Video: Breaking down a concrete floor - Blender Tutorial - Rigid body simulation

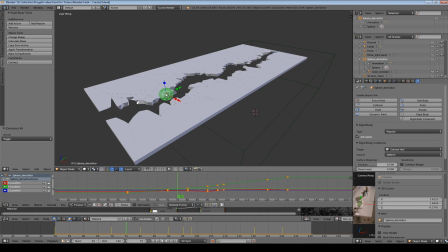4:10 This means it will not be influenced by external forces, but I can select this checkbox that says it can be animated. And this is a very powerful option because in this way I can have one object that I can move in the way I want,
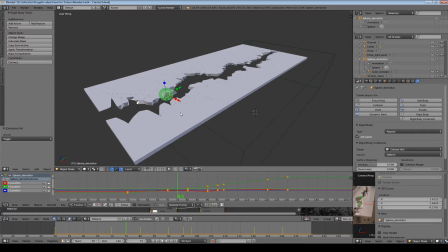4:27 animating it, and that it will still behave like a rigid body have to do. It will collide and interact into the simulation.
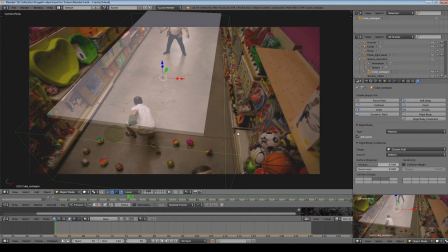4:37 Okay, let's go back to the camera view for one moment and I want to explain you why I use this object for this simulation.
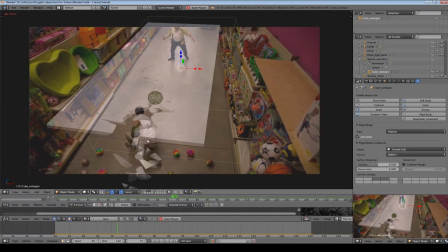4:47 The problem was that when my friend Alberto hit the ground with his fist,
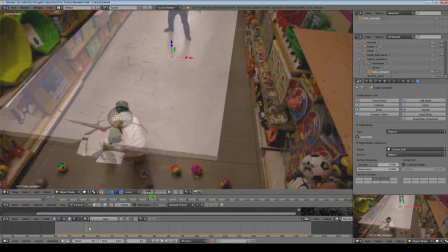4:54 I want to give the effect that the simulation starts from the impact point and then goes far from him
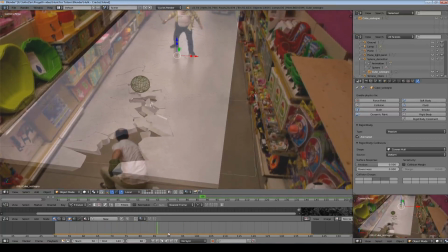5:02 and the crux gives the illusion that is opening in time,
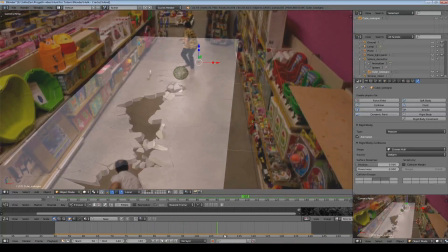5:08 and it goes to the other friend of mine that is running for his life, escaping the danger.
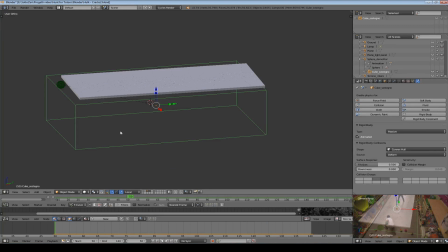5:17 And to do this, we have this simple problem to solve.
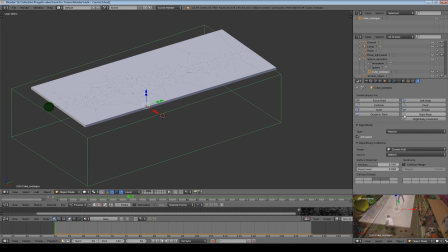5:22 I show you this by selecting the cube and deleting its rigid body properties. If we now play the simulation again, you see that as soon as the simulation starts,
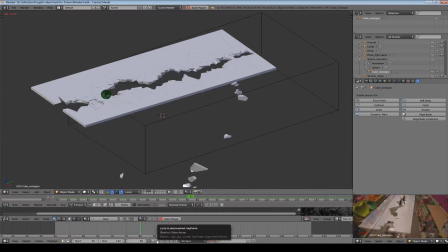5:36 all the active rigid bodies start to force down together and at the same time.
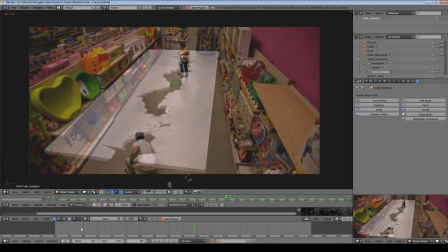5:44 And this doesn't give us the effect that we want. You see that it's not the same.
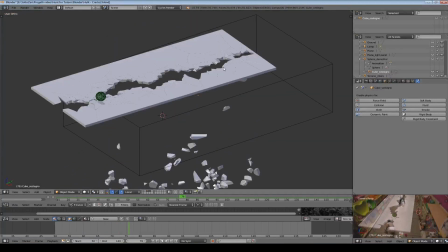5:54 So, if we go back to the first frame and select the cube and give him back its rigid body properties,
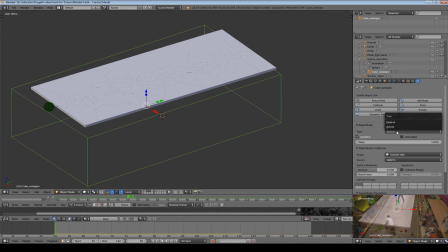6:04 we select rigid body type from active, we choose passive. We check this box that say it can be animated. And then down here we select the two layers where we have all our rigid bodies during the simulation. This is very powerful.
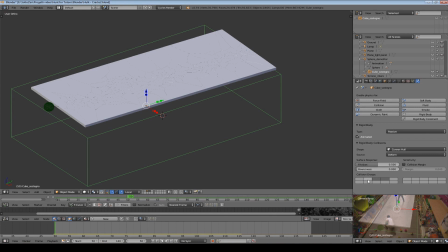6:22 You can select different collision groups and have different environment interacting together in the same scene. Maybe you don't want that this group of objects interact with this one or something like this.
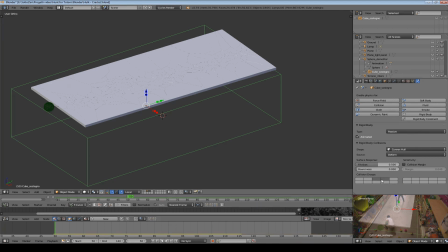6:40 You can achieve very interesting effect.
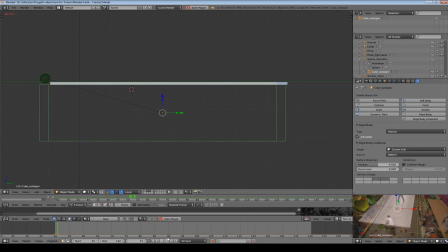6:44 But going back to our scene, if I play again now, you see that now this cube is preventing
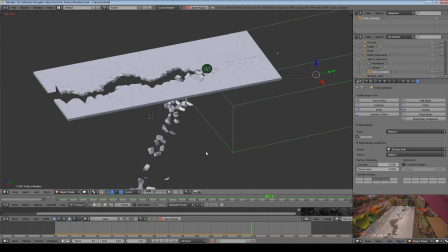6:53 the rigid bodies, the active rigid bodies, from falling down at the same time as soon as the simulation starts, because he is acting like an obstacle for them. But because he is moving together with the sphere,
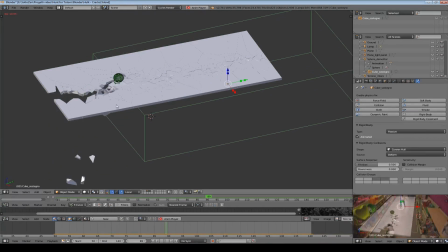7:10 while he is moving, he is letting the free space to them to fall down, giving the illusion that the crack is forming in time, moving following the distance. Okay, sorry for my English, but I think you get the point here.
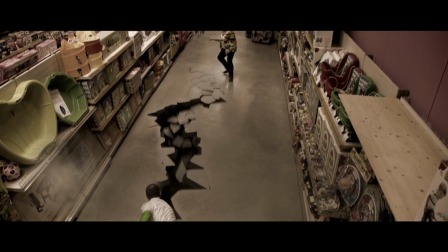7:29 So in this way I achieve this result. Okay guys, let's stop here for today.
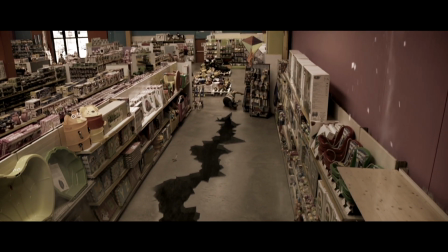7:36 I hope you like this tutorial in spite of my bad English,
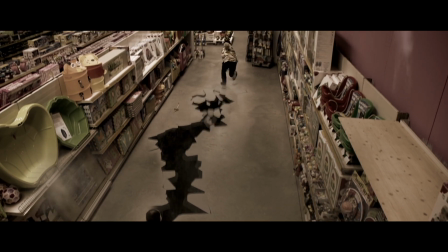7:40 and let me know if you would like to learn about some other aspect of this work, of other project from us.
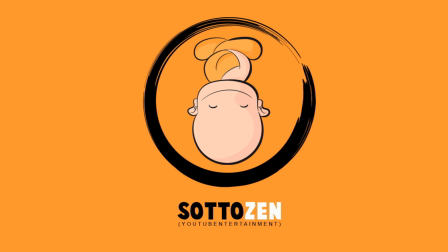7:48 I will be happy to make a tutorial based on your request when it's possible. Thanks so much for watching.
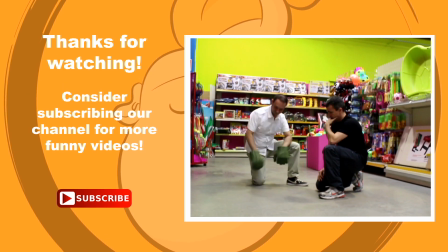7:55 Keep following us on our YouTube channel and consider subscribing if you liked our works.
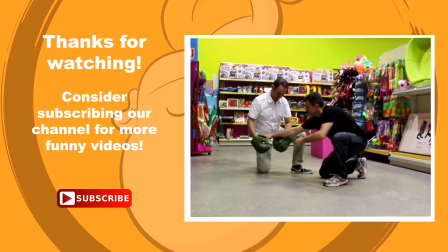8:01 See you next time. Ciao.